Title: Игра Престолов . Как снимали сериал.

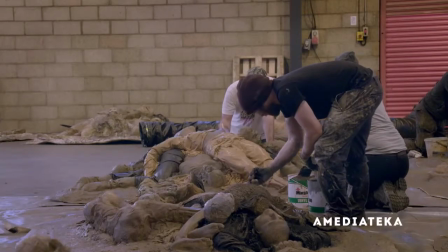[20:42]
Цвет кожи, цветовую гамму им придумали, чтобы каждый труп выделялся. Плюс в том, что они легкие. Их можно класть друг на друга. Ребята-бутафоры очень удачно придумали делать таких линией и громоздить их один на другой.
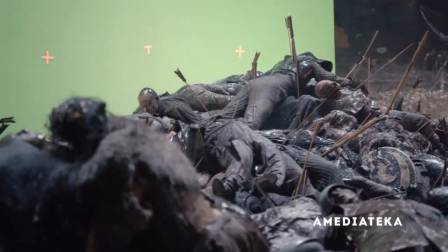[20:59]
Получается страшная бойня и разорение. Класс. Должен сказать, они отлично сработали.
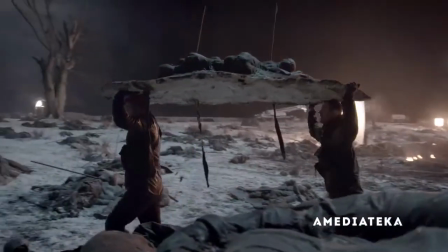[21:04]
Реквизиторы видеть больше не могут эти щиты. Они столько раз их перетаскивали с места на место, то на правый фланг.
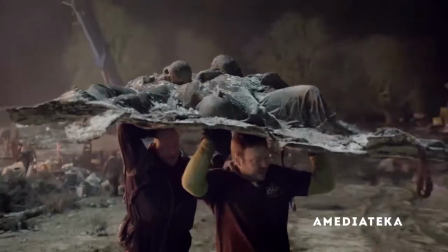[21:11]
Так, теперь левый оголился. Все трупы несем на левый фланг. Да что об вас!
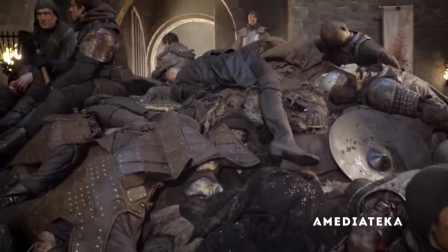[21:19]
Для крупных планов мы сверху раскладывали живых статистов, одетых и загримированных под мертвецов.
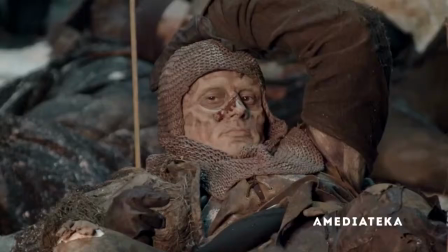[21:27]
Идешь себе по площадке перед съемкой, вдруг труп подмигнет, дёрнется или просто пошевелится, и ты такой «Боже!»
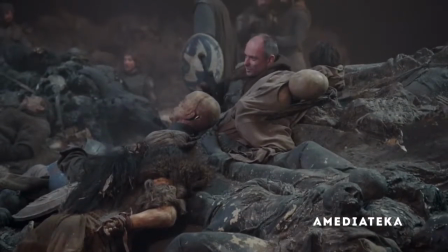[21:35]
А этот статист лежит среди наших искусственных мертвецов. Очень обескураживает. Странно у нас тут.
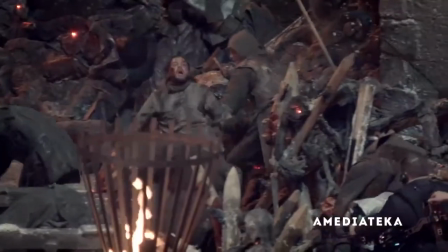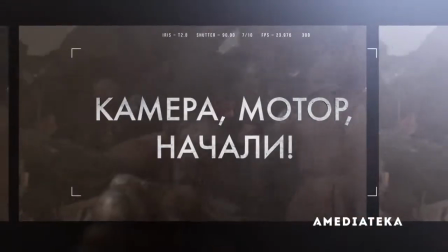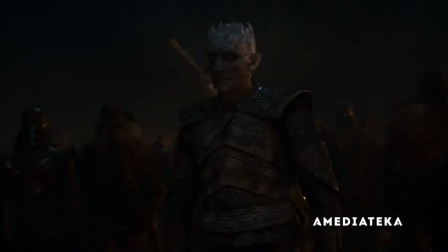[21:54]
В третьем акте серии, когда у нас начинается боевик, Джон понимает, что настоящая задача ещё впереди, и это защищать Брана.
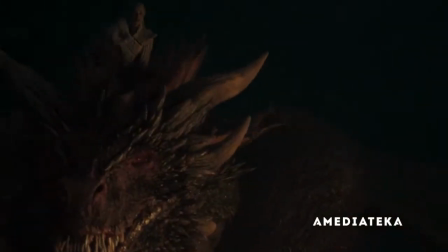[22:06] Бран! Беги!
Итак, он направляется в Интерфелл, а мы следуем за ним
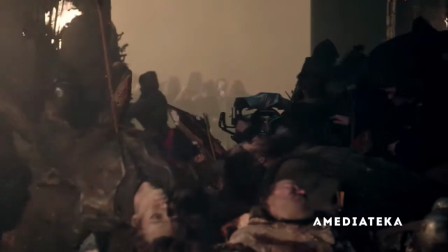[22:16]
Мы использовали Аутомус Максима Это ручное устройство,
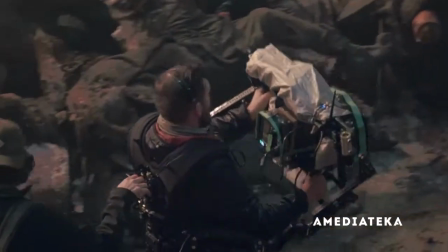[22:20]
его может держать оператор или механик А один из операторов управляет им дистанционно
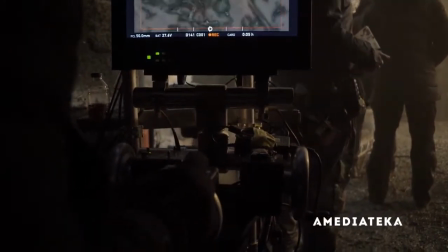[22:25]
Это как стационарная камера на пульте управления Очень хитро Камера плывет сквозь весь замок,
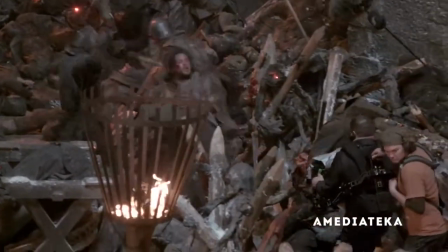[22:32]
оставаясь с персонажем Зрителю должно казаться, что он перемещается с героем, что он прямо-таки вместе с ним По-моему, сердце всей серии – вот этот длинный эпизод со всеми разными персонажами.
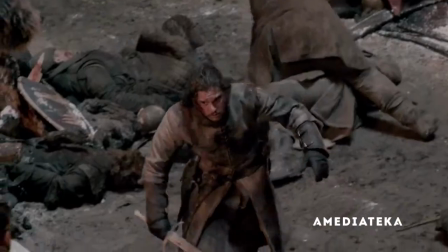[22:48]
Надо было, чтобы Джон, пробираясь через двор, увидел всех героев, за которых мы переживаем, за которых он сам переживает. И он должен быть буквально потрясен.
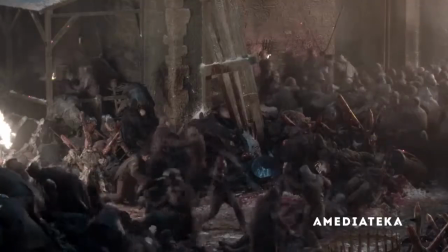[22:59]
Мы разбили персонажей на группу, у каждого своя битва, они ее выучили, мы сняли, а потом набрали из них фрагментов, они все терпят поражение. Я делал такое размашистое движение, вращал копьё над головой. Люблю такое. Шикарно.
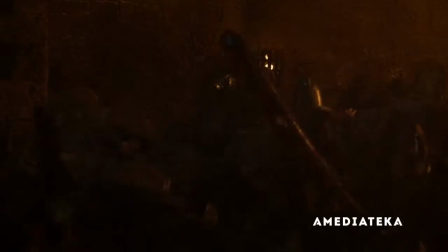[23:20]
Мне очень нравилось снимать тот эпизод, где мы бьёмся из последних сил. И Бриена вся целиком уходит в битву. Бриена в боевом режиме.
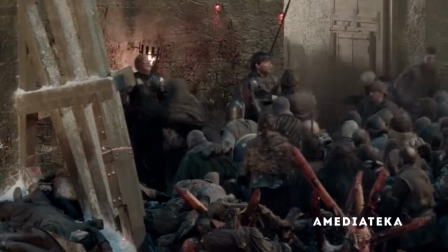[23:31]
Она полностью поглощена. Там было так страшно и так... Мы вообще-то все паниковали из-за того, что там было ужасно тесно.
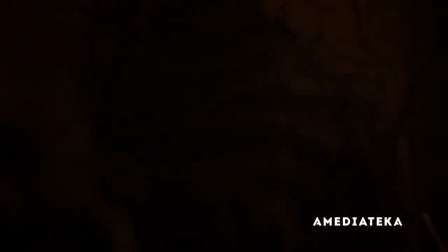[23:43]
Думаю, это еще добавило сложности работе. В одном из кадров той сцены я стою на куче трупов и дерусь не на жизнь, а на смерть.
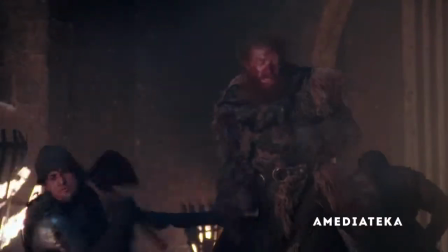[23:54]
И что смешно, мы сказали каскадерам, если удастся меня повалить, валите.
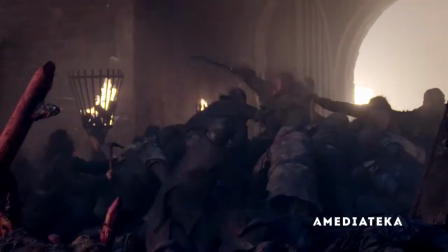[23:58]
И в нескольких дублях я погиб. Или Дормунд погиб.
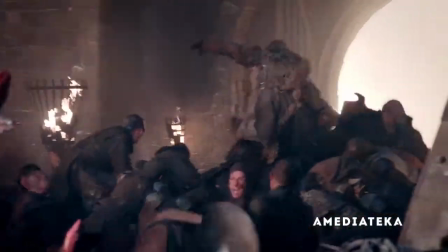[24:05]
Я правда бился за свою жизнь. Жизнь Кристофера Руки-то сильные
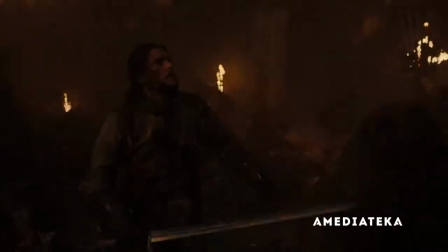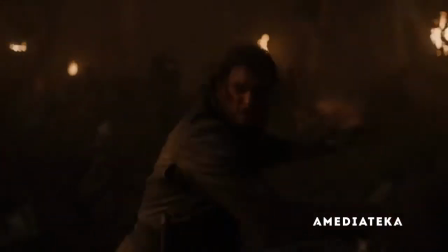[24:21]
Один из моих любимых кадров, когда Джон видит, как его лучшего друга атакует толпа мертвяков В любых других обстоятельствах Джон бросился бы на помощь Сэмбеллу Это было здорово,
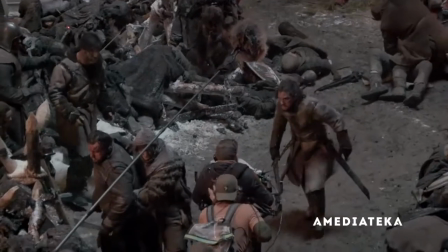[24:32]
потому что Сэм – единственный человек, которого Джон всегда спасал На кого полагался,
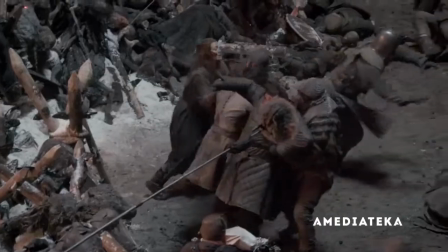[24:37]
настоящий друг И тут он им жертвует, потому что идёт на Короля Ночи.
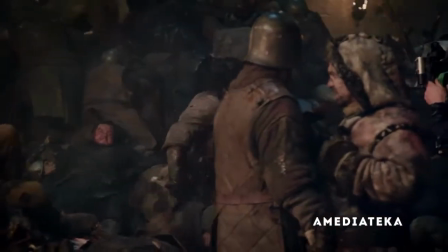[24:42]
А завершает эту ноту момент, когда у нас просто кончились каскадёры, атакующие Сэма.